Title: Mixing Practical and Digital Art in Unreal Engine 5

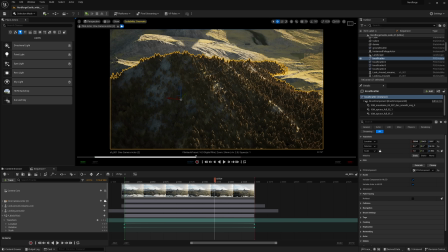whole ass one thing from there we can have mountains in the background and more trees
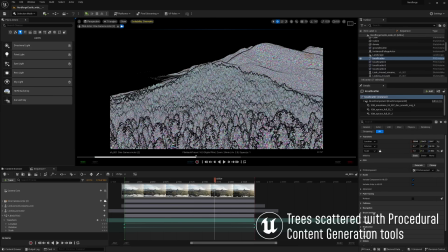it's worth noting that all of these trees all have nanite enabled which is how i'm able to get a somewhat
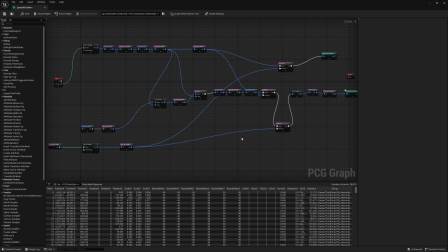respectable frame rate despite having almost 100 000 trees in the level whoa the rest involves polishing things up adding some rocks and fallen trees along the edge of the coastline here.
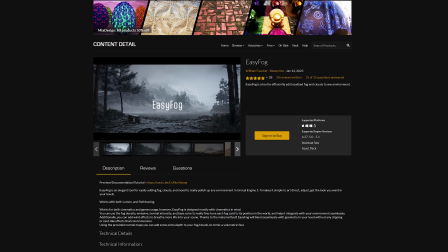And for a final touch, adding Easy Fog, which is a blueprint tool I made myself, which is for sale on the Epic Marketplace, link below.
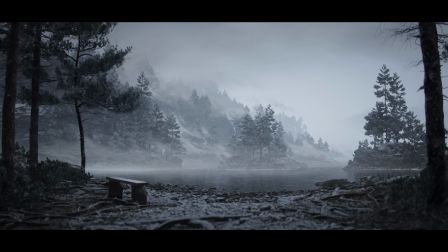It's cheap and super easy to use and goes a long way towards adding a lot of mood and depth to your level.
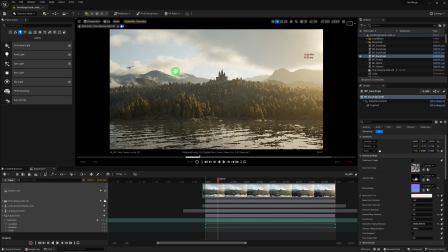Using Easy Fog here allows us to really help the clouds and mist blend into the mountains over here on the left of the frame. And now, we can render the shot. With this many trees in the scene, fine sub-pixel detail becomes really important. So while my final output is going to be in 4K, I'm going to render this out at 8K using the screen percentage console variable, which will effectively supersample the image to get nice, crisp details.
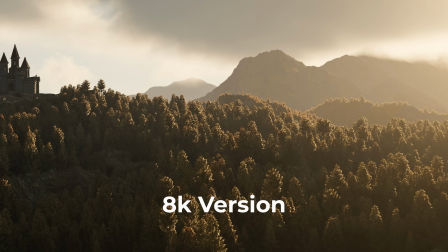Taking a look at the comparison here between the regular 4K version and the oversampled 8K version, we get more shadow detail. Everything is just a tiny bit sharper and cleaner. And the reason for that is because with default settings, Nanite does not render polygons that are smaller than the pixel. So by doubling your resolution, quadrupling your pixel count, you can render way more triangles, which ultimately gives you a lot more details and better contact shadows in the distance. I'm giving away a render setting PDF for free with a clear explanation of my render settings. You'll even get a movie render queue preset file that you can add to your own Unreal project. These are the settings that I use for my own renders, and it works like a charm every time. I'll be sure to keep that PDF and preset file updated as UE5 matures over time. Now, just be aware. When you're rendering this many trees in 8K, it's going to put a serious amount of strain on your workstation. You need a ton of VRAM, no way around it. VRAM usage scales with resolution.
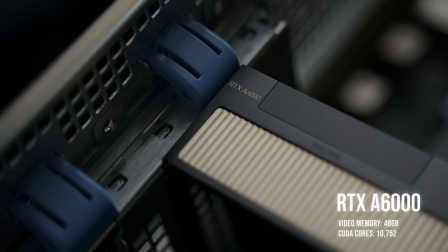Fortunately, this is not a problem for NVIDIA's A6000, which has 48 gigs of VRAM. It's a beast of a card that can handle anything I throw at it. VRAM is gold, and you can never have too much. If you have to choose between a faster GPU or a slower GPU with more VRAM, go with a card that has more VRAM every time. For example, NVIDIA's RTX 3060 is a better GPU for Unreal than the 3070, despite being a slower card, because it has more VRAM. I cannot stress the importance of VRAM enough. So, the last step is always a subtle color grading pass where I adjust contrast,
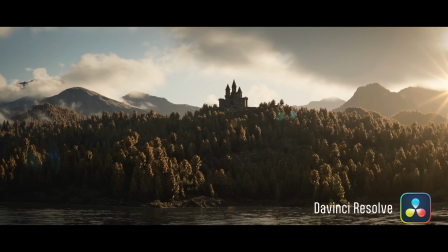halation, film grain, add lens distortion, lens flare, all of the good stuff for that last little bit of garnish.
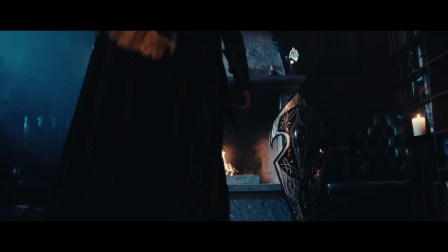Again, if you want to see the whole sequence of shots, go check out Andy Axe's video right here, links below.
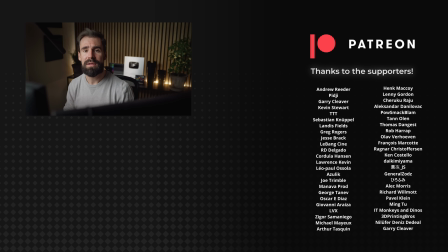So thank you so much for watching. I hope you found this video helpful. And as always, folks, happy rendering.